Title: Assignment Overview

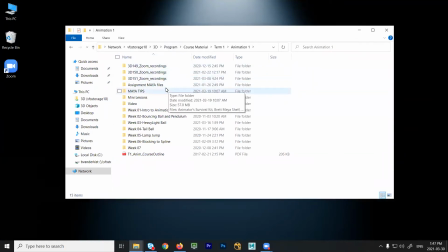(0:00)
What I'd like everybody to do is go to our course materials for term 1 and go into the assignment Maya files, and I want you to grab this folder. So this assignment is different than the other assignments.
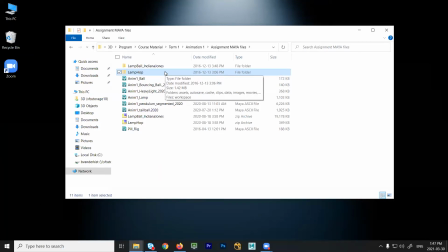(0:14)
Instead of it being just a Maya file, it's a Maya project folder. You need the entire folder, okay?
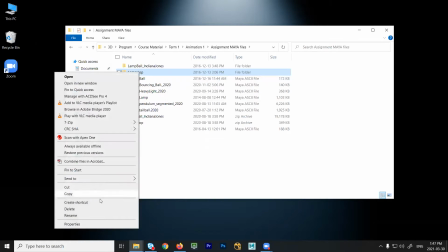(0:21)
It's called LAMP Hop. So I want you to grab this folder, copy it, and paste it onto your desktop or wherever you're working.
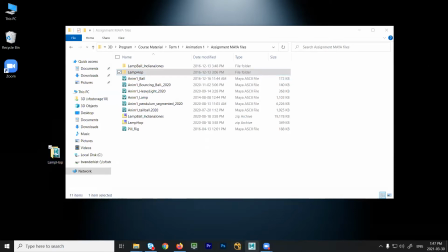(0:30)
Then fire up Maya. We'll open this up and have a look at it. Now today's assignment, if you look here, we're going to be looking at the LAMP Hop demo. There we go. I'll open up this one.
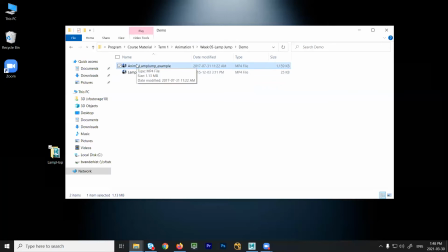(0:46)
What we have is a lamp that is going to be jumping across the screen, just like Pixar's lamp, okay?
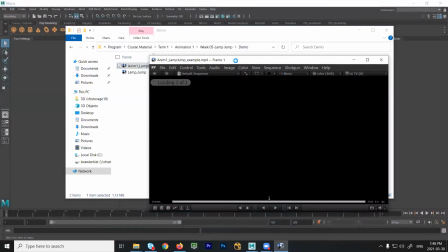(0:53)
And it has a problem that it needs to solve. And here's the sample.
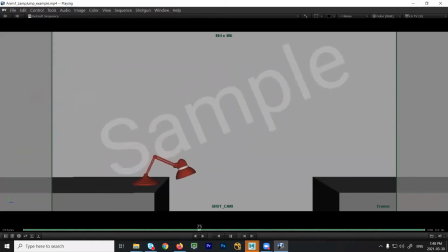(0:58)
So this is the assignment. You have a lamp rig that we're going to look at in a minute, how to use it, how to animate it. And what you're going to do is you're going to have that lamp jump in from off screen, and it has to stop. It has to stop because if it doesn't, it will die.
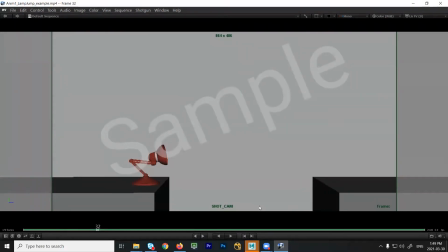(1:17)
Okay? So we've given our character here a problem to solve. So the problem is that they run out of ground, right? There's nowhere to land, and there's a big gap. So what we have to do when we tackle this as an animator, right?
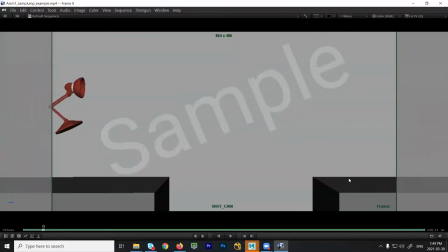(1:31)
This is where we get into a little bit of performance. So this part, jumping in off screen, that's pretty straightforward to understand, right? We've done a bouncing ball several times. So the difference here is we have a bouncing character.
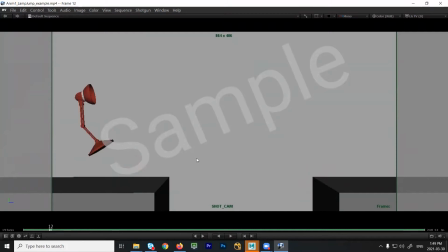(1:44)
What I'm doing with the lamp is I'm also using the same principles that we had with the tail ball. And I'm also looking at some poses, oops, like this. What would we call this and this?
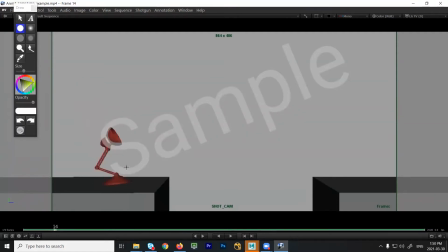(1:59)
Squash and stretch, but we're not physically stretching the lamp, right? Like silly putty. What we're looking at is basically extension and compression. So two other ways to say the same thing, squash and stretch. So what we have are two masses. So we have the head of the lamp and we have the base,
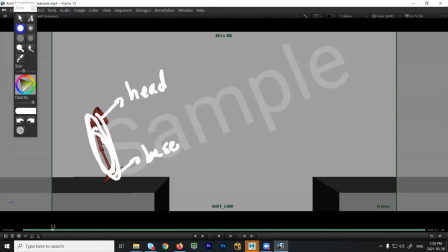(2:19)
and then we have the flexible material in between them that we're going to use to animate. Okay, so two masses. Now, usually what you'll do is you'll focus on one first. So in this case, the thing that is leading, what's leading is the base.
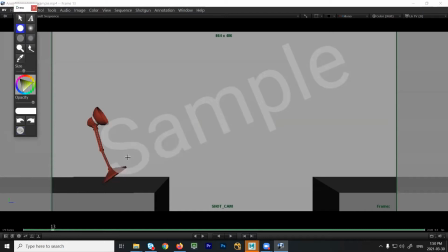(2:37)
So I'm leading with that. Now, when I look at the pose design, right, some of the examples here, the reason I'm doing or making some of the choices I am is because I know this will be more interesting. If I drew the lamp landing like this with the base flat, right,
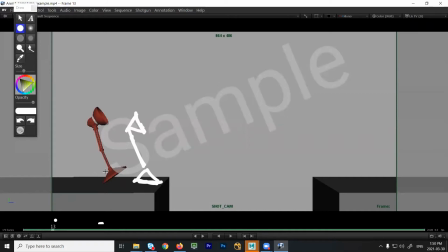(2:57)
it would feel a bit more static. By landing just on the edge of the base, it helps me lift that up and tell the audience that there's one point that it's going to hit. It also reminds me of how I land, right? Because I usually don't land flat-footed.
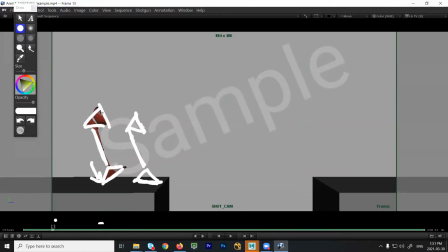(3:14)
It'll usually be one part of my foot will hit first. When I'm running, it might be my heel that strikes the ground. It could be my toes. But I'm trying to mimic what you would see in a human being, right? So I was to draw like somebody's leg, and there's their shoe. This is what I'm trying to imitate here, is our heel hitting the ground.
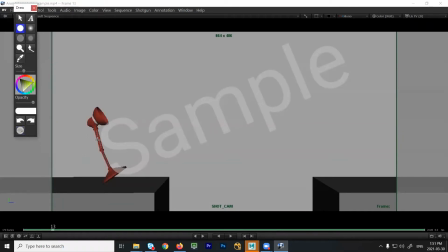(3:31)
So I'm anthropomorphizing this a little bit. And I want to have a nice stretch pose, right? I'm landing on this edge. And then I'm also, if this is the direction I'm going, this is the primary.
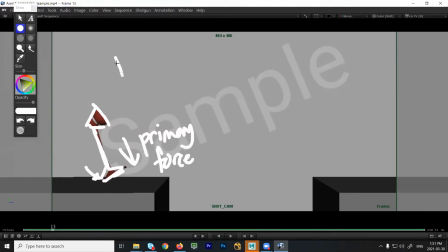(3:47)
Primary force is down. What direction is drag? Opposite. Now, I can't physically lift the head up anymore because I run out of rig. I don't have any more rig. But what I can do is I can rotate. I can tilt this up.
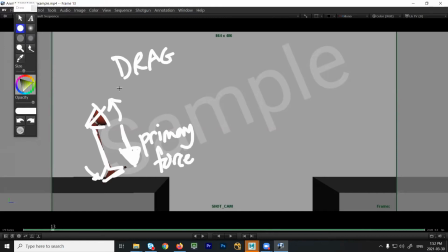(4:03)
So just like if somebody was to just pull on your hip and snap you down, right? Your head would snap back up, right?